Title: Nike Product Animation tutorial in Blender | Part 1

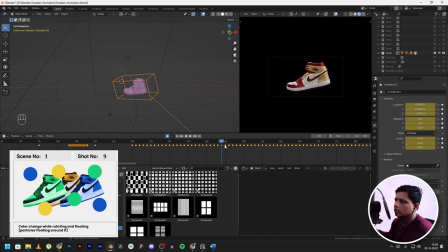2451s
So what I did was select this, then just press left click, and then you can select this, press delete. Now from this keyframe to this keyframe, it will still has this motion over here.
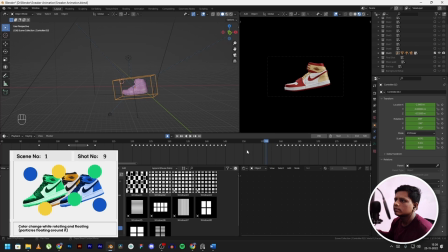2469s
You can still keep that. That's exactly what I did. So as you can see over here, from this keyframe to this keyframe, it's giving you this slight motion. And as always, you can fix all this in the graph editor. You can make things move slow, make things move fast.
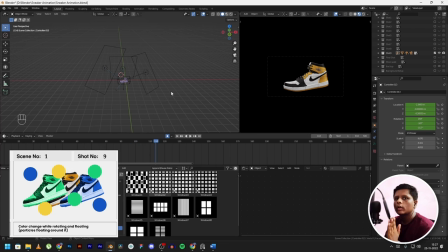2488s
It always spices up your animation. Okay, so I forgot to mention what kind of lighting setup I'm using for this. So I'm using a 3-point lighting setup. This is the key light. This is the backlight, also known as rim light.
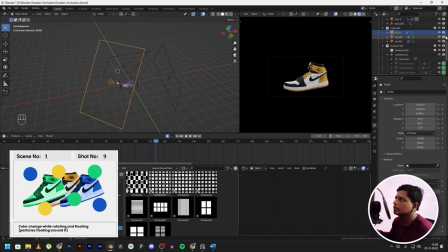2504s
And this is the fill light. I'll turn them off individually. We'll start with the key light over here. See how this key light is. This kind of contributes toward being the main source of light in our scene.
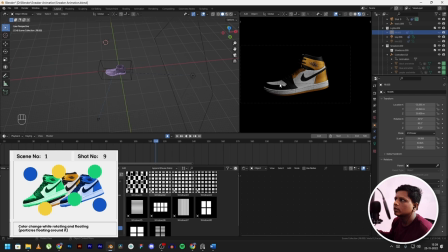2521s
And as you can see, these shadows over here, these are like really harsh shadows. We don't want that. And that's why we add a fill light over here. So your product is now clearly visible. If I go towards cycle engine, it will give you a better output.
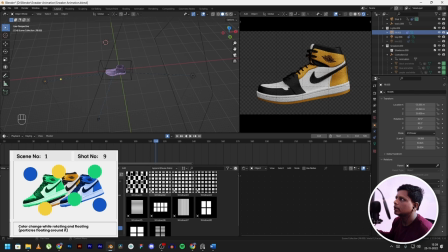2538s
Yeah, as you can see over here, this looks much better, right? We are removing this harsh shadows by using a fill light.
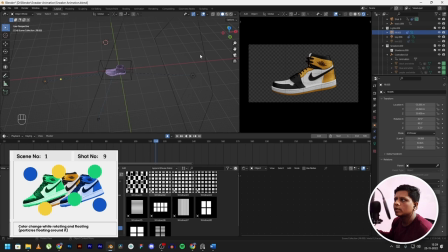2546s
It's not giving a depth kind of effect. If you want to separate your object from the background, can kind of add a rim light. See this edge lighting over here. If I turn off the fill and key light, you can see this edge lighting it gives you from the background.
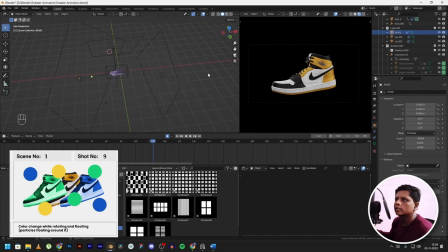2566s
So yeah, that's basically my lighting setup. It's not unique or anything. And as for the power of the lights, I'm using 20,000 watts on this key light, and same for the fill light, and same for the rim light. So yeah, that's what my setup looks like for lights.
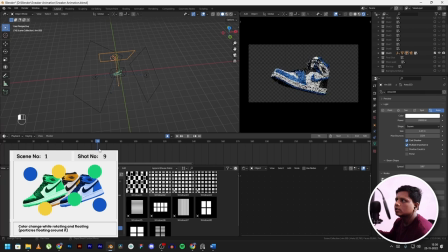2585s
And as for this color changing effect,
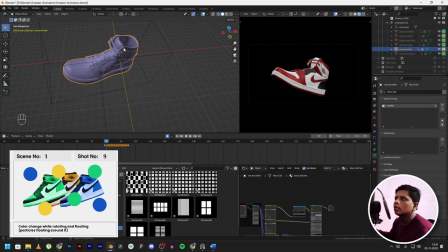2588s
what I did was, you click on this shoe over here, and then you can duplicate it for how many colors you want to show. The best thing about this is, since we have already parented this to the cube, this all shoes will copy the animation that we gave earlier to this cube.
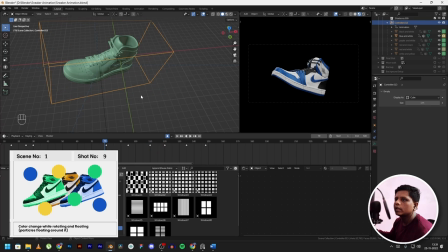2607s
So make sure to animate the cube before you duplicate the shoe. And after that, it was quite simple. This is kind of the texturing part. It is the same node setup that I used for the original shoe.
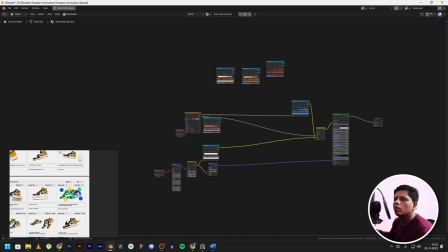2619s
All I did was change the colors and shoelaces according to this differences that we collected earlier.
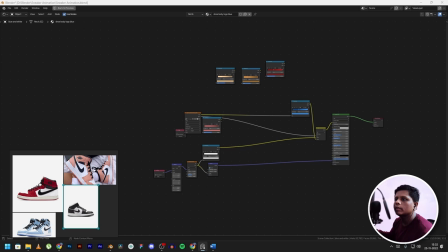2628s
As you can see, blue and white, black and white, pink and white, red and black,
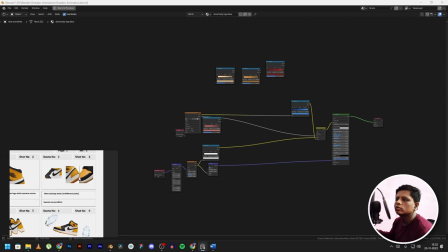2635s
and other shoes that I also thought would look good for this.
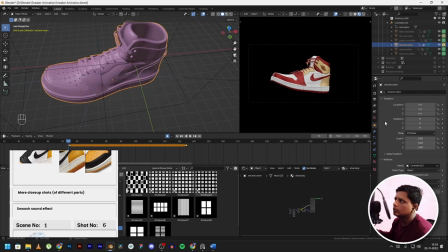2639s
And if you go to the object properties over here and then scroll down in visibility section over here, you can see show in viewports and renders. This is checked.
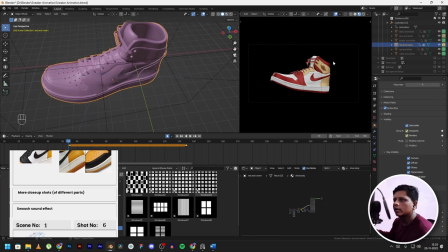2653s
That means it will show in our viewport and renders. So as you can see over here, this is checked. And I've added keyframe to it. It will disappear because I have disabled it in viewports and renders, and then I have added keyframes to it.
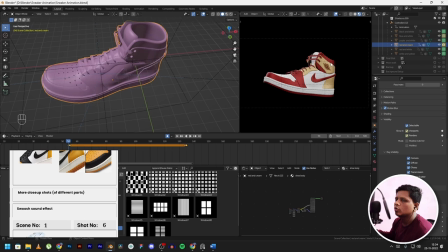2669s
Now how can I do this with the next shoe? For that, go on the same keyframe when this shoe was visible to us, and then make sure your blue and white shoe, the next shoe, is disabled over here.
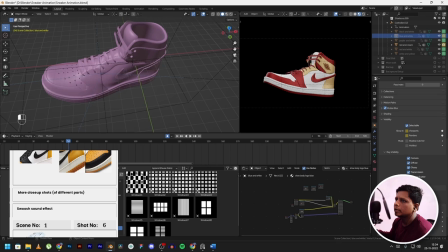2686s
And on the next frame, it gets enabled. So this is visible in the next frame, and in the past frame it was not visible.